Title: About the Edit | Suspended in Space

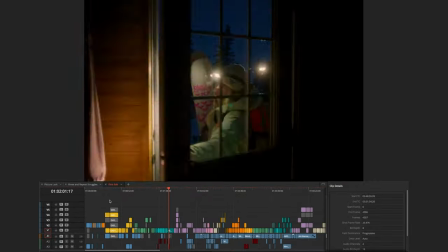253s
The keen-eyed of you realize that I'm cutting in Resolve. And it's got a lot of really nice touches.
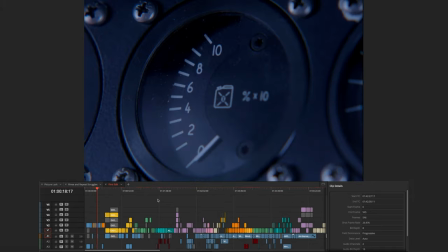259s
It's got definitely some issues, but every software has issues. You just learn to adapt to it.
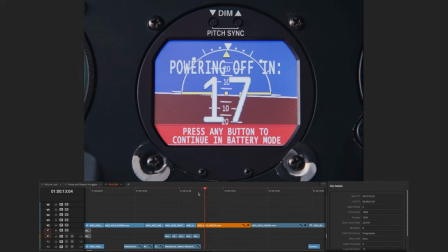266s
I mentioned that because one of the cool things that I was having fun with with Resolve is just being able to implement a couple of ideas into the edit much sooner than you might be able to in other programs.
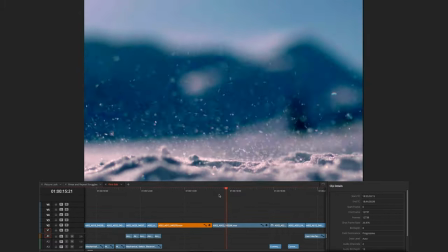276s
It's like a shot like this. I've added sort of a camera shake that's just a plugin built in right into Resolve.
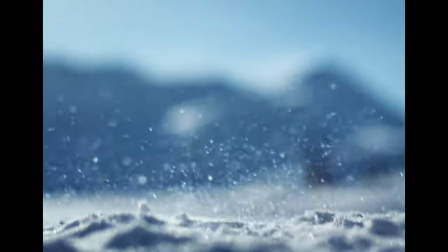281s
And stuff like that just kind of helps me sell to the rest of the team the power that we want this scene to exude.
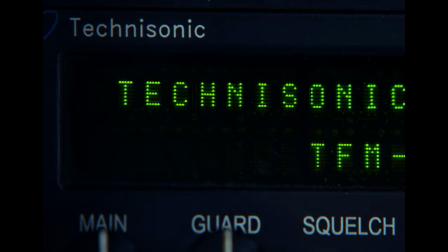288s
And just little touches like that, like adding a camera shake, giving everything that sort of texture,
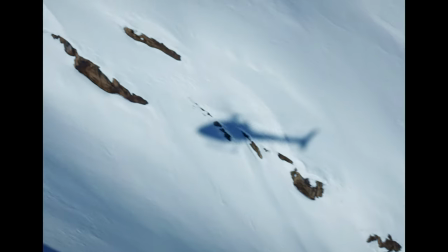295s
really early on kind of informs everyone, okay, we know this scene in sound, of course,
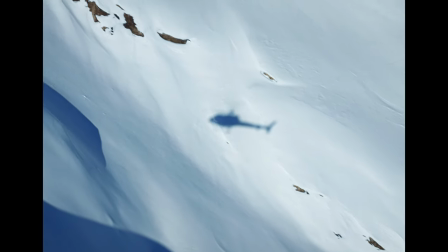300s
needs to sound even crazier now to match this added visual flourish.
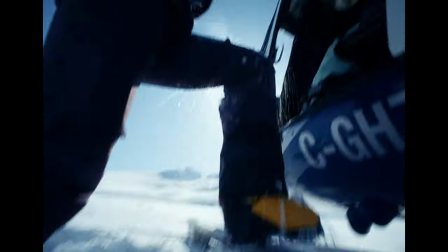308s
so the big uh struggle i suppose of the movie was in this sequence right
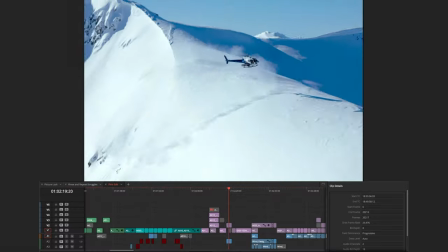313s
here the first action sequence i'm just going to let this sequence play from the first edit here
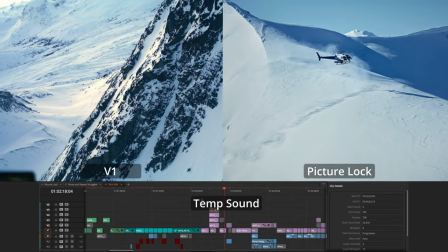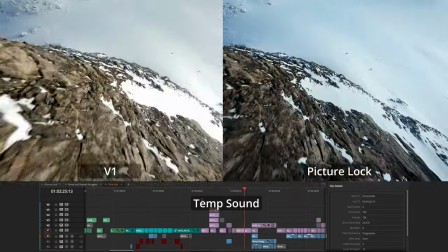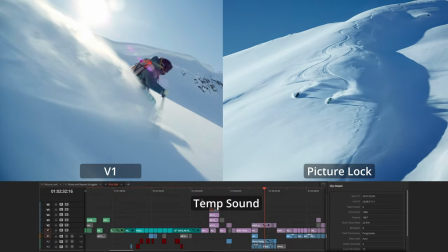333s
so this is where things get different uh because what i learned from dreaming of a better place is that you start on your most crazy
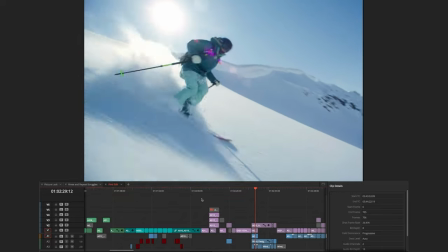341s
profile uh ski shot right here and this is our one this is the the one that kind of matches uh the other crazy uh tracking shot that we
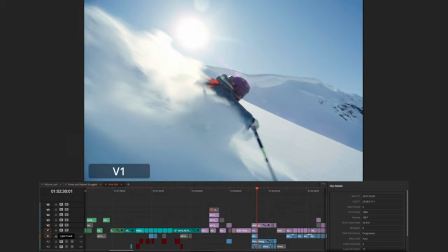349s
had from dreaming and so i was like oh of course we just we hop into that um and i mean
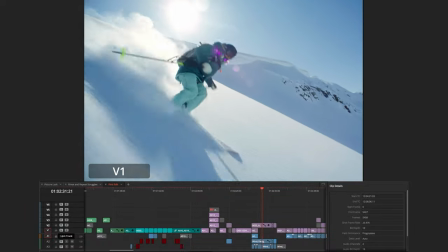356s
you know it doesn't like suck i guess it
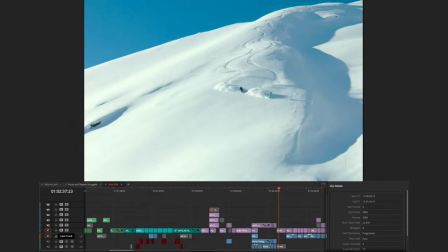364s
doesn't suck it's just uh cameron and i looked at it and we're like okay how can we how can we switch this up and the ski section
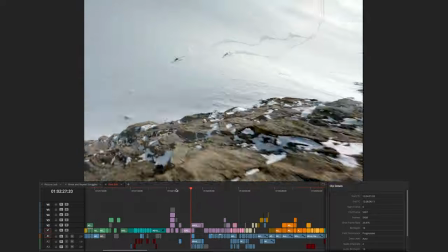371s
we had a couple of different looks for that we had amazing drone shots like this we had some on the ground shots like this i was
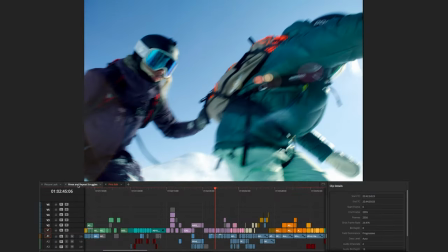377s
trying to figure out the best way to intertwine those and we kind of went through some rinse and repeat struggles as i show here we were looking at this
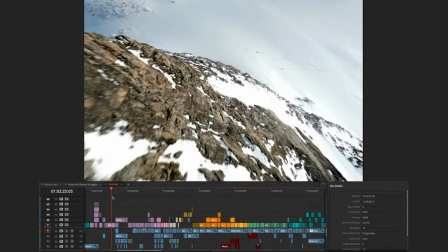384s
shot this amazing cliff bomb after the first couple edits we're like dang are we like are we giving it all away too quickly should
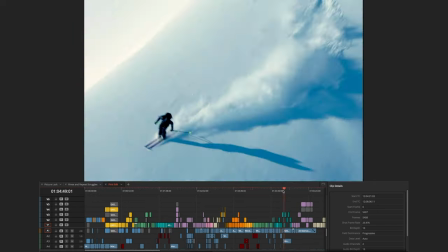391s
we save that for our our final the big finale ski section is that what should kick it off
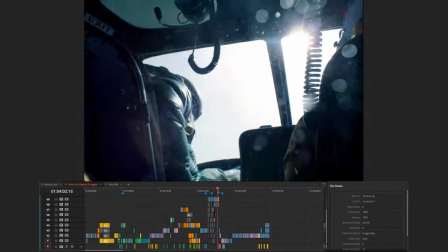396s
and so that's what we tried kind of halfway through the process and it definitely wasn't a bad idea.
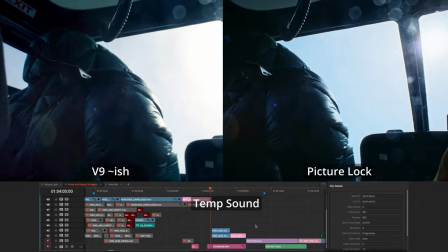402s
I mean, you can judge for yourself.
Okay, cause this loss dropping in 5, 4, 3, 2, 1.
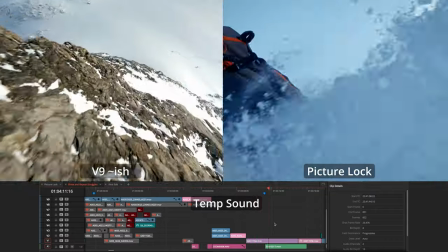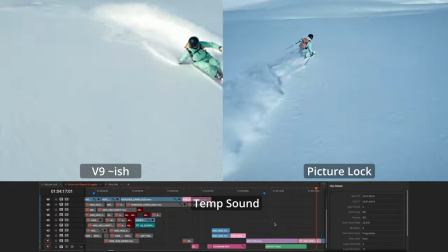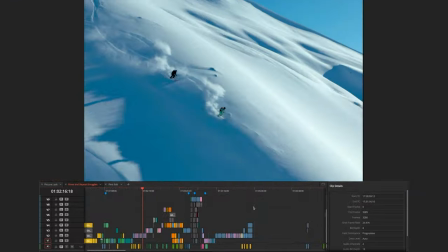421s
We tried it out down here and we're like, well, it's an amazing shot. We just felt like the first section wasn't hitting nearly as hard going into this like super narrow kind of shot of them.
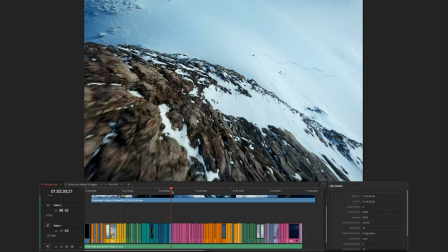429s
And so we were kind of struggling here and what we ended up with was going back to starting off on this shot because it's just an amazing way to enter the world of action.
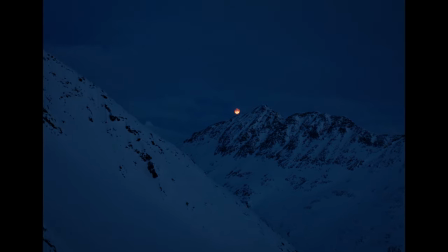441s
I just want to scrub through and show you a few moments from the first edit that were were cool but ultimately didn't really make it because they didn't
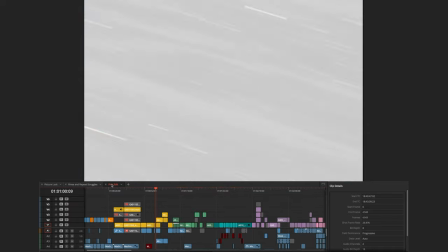447s
need to make it we found other shots that really just communicated the story better but there's things like this that are like really cool shots
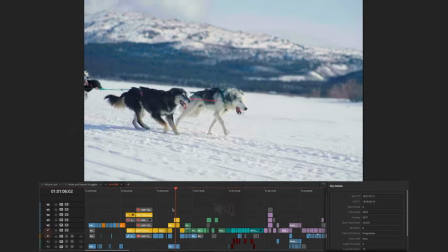454s
of these like these sled dogs here doing their thing we we realized we didn't really need three shots for these guys um
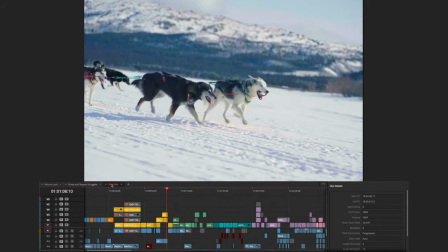462s
but we ended up cutting it and just keeping this part of it and then showing a uh kind of dramatic paw shot in the final film.
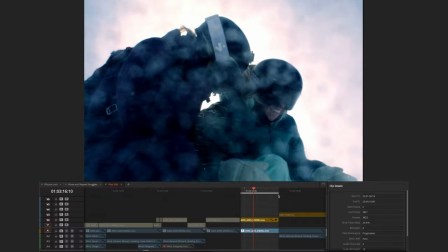471s
This is one of those that I really wish did make it into the film.
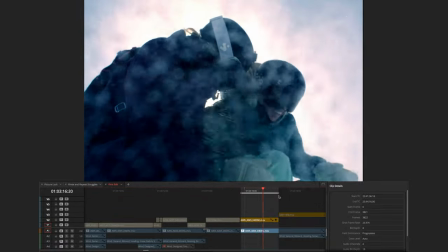474s
It's fun, it's dramatic, it's epic, but it's one of those darlings that we kind of had to kill in the end.
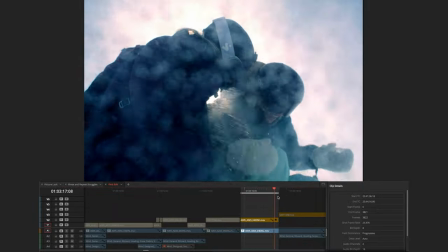481s
Because while it's just an amazing shot as itself, it's one of those shots that we would put in the film and we'd be looking at it and be like, you know,
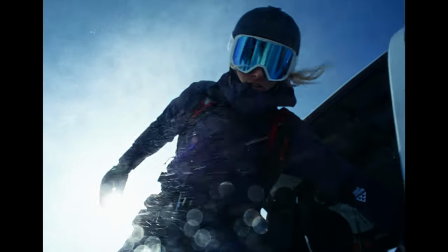488s
it just doesn't feel as right as these other shots we have here. Which is unfortunate, but it's just one of those that that kind of gets chopped along the way.
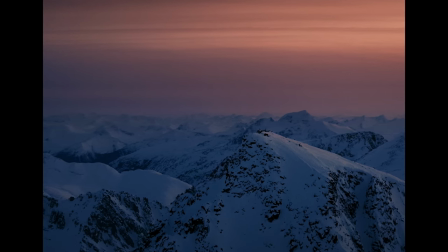497s
Well, anyway, that's the edit. This whole thing right here. Thank you for tuning in.
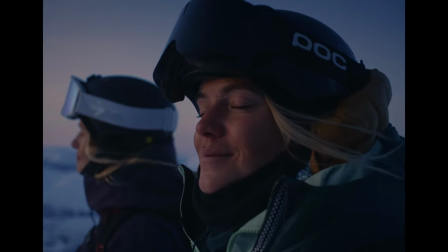502s
I'll see ya.